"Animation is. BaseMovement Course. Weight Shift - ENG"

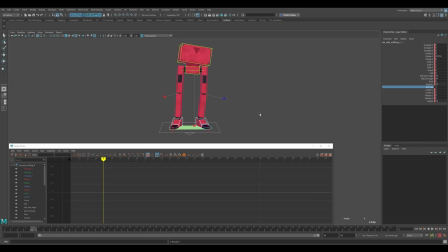[20:54]
This is what allows the leg to stretch slightly before it becomes straight. This gives a smoother movement. I deleted the Delete Selected Animation key to remove the animation. Otherwise, I would have to go through all the keys and deliver this 10.
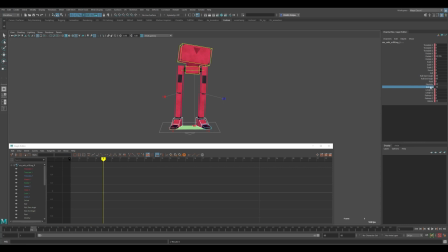[21:12]
There are parameters that are not animated. Or you don't need to animate. For example, stretch, that the legs stretch. But there is no such effect that they should stretch. Then they should not stretch. Therefore, I can often remove some animation curves to animate on an attribute in order to get a more convenient effect.
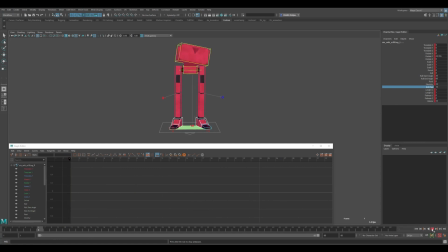[21:30]
But it seems that this knee is twitching less now. That's cool. Here we got it. I'm just a little bit. This ride seemed to me too. That's it. It can be seen that it is linear, homogeneous. I'll speed it up a little more.
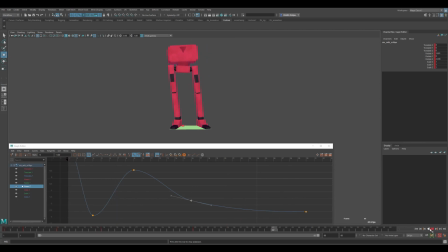[21:52]
So that later, in the end, the chest reaches and works more than the pelvis. Basically, the base is okay. I think it's fine. What is missing now in all our animation? There was not enough of a beginning. The animation immediately started just from the beginning of the shot, the first frame, and off she went.
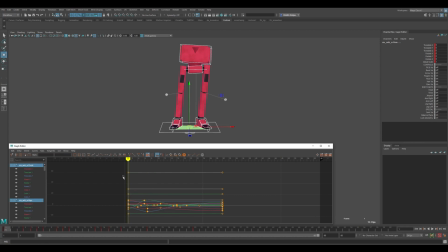[22:10]
The viewer is not watching the video in a loop, he just turned it on. And he may not expect it. He needs time to figure out what's going on, who's in the frame, look around a little bit and understand a little bit about what.
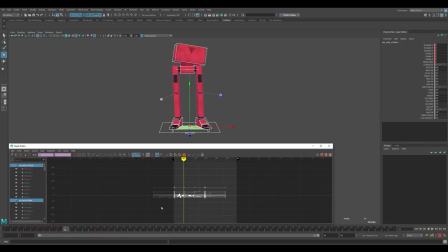[22:27]
Therefore, I select all the controls, select all the animation curves here, and shift them by 10 frames. If I just move now, my character will break down. Because I'm not only moving the animation left-right, but I'm also randomly moving it up and down.
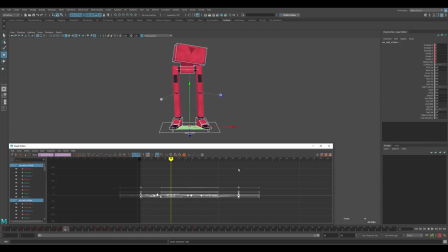[22:44]
It would be difficult to move, only here, to get so beautifully with a mouse or a pen. What are the solutions to just shift? Or hold down Shift and shift with the middle mouse button. This is one of the options.
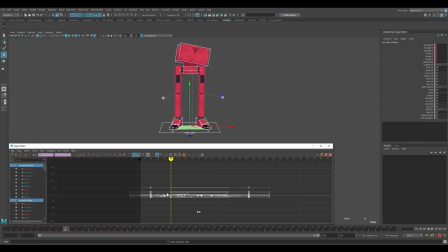[23:00]
Or enable horizontal movement only here. And then there will be no vertical movement. The value of the attributes will not change, only their time will change, the time at which the change takes place. Only then return it back, because we will need to move the attributes vertically too.
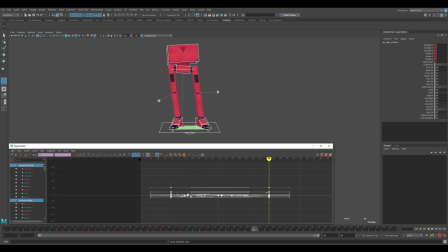[23:17]
So, I got a pause of 10 frames, then a move of 10 frames, and a stop. Let's start with this first part. I can key all the controls, press the S button, to put down all the keys. What do I need these 10 frames for? In general, the pause is important. It is beautiful.
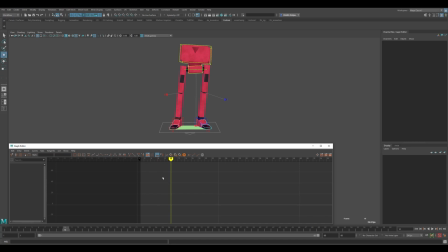[23:37]
It is pleasant to the viewer. He will be fine there. It's only half a second, even a little less. And it will have time for the viewer to grasp a little bit what is happening. But now it's absolutely static.
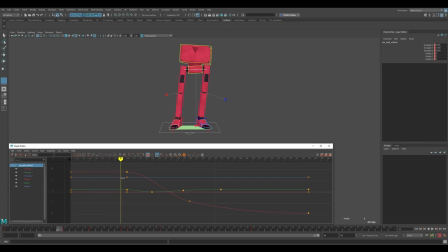[23:52]
I would like to keep some small micro movement and at the same time be inside this pose. So how can we do this, and what classical techniques will help us?
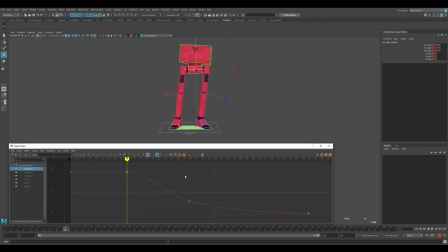[24:09]
In the 12 Principles of Disney Animation, there is one of the theses called anticipation. If my character is moving now, that's how the curve goes from top to bottom. That is, it moves from right to left. Then we can do just a little preparation shortly before he starts moving.
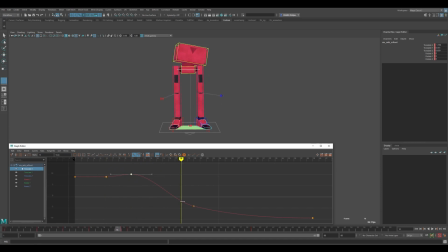[24:32]
That is, he first moves to the right, in order to then go to the left. And I will remove this static completely dead a little more. Just by lifting the key a little bit.
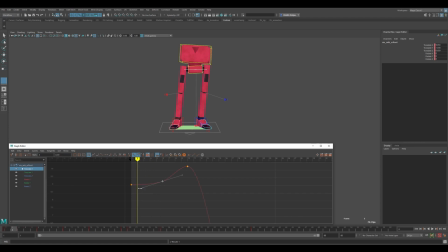[24:49]
I have an auto key here, and an automatic key like this. He drives a little bit, drives, then accelerates to go the other way. This will greatly improve the perception of movement. There are a lot of 60 frames.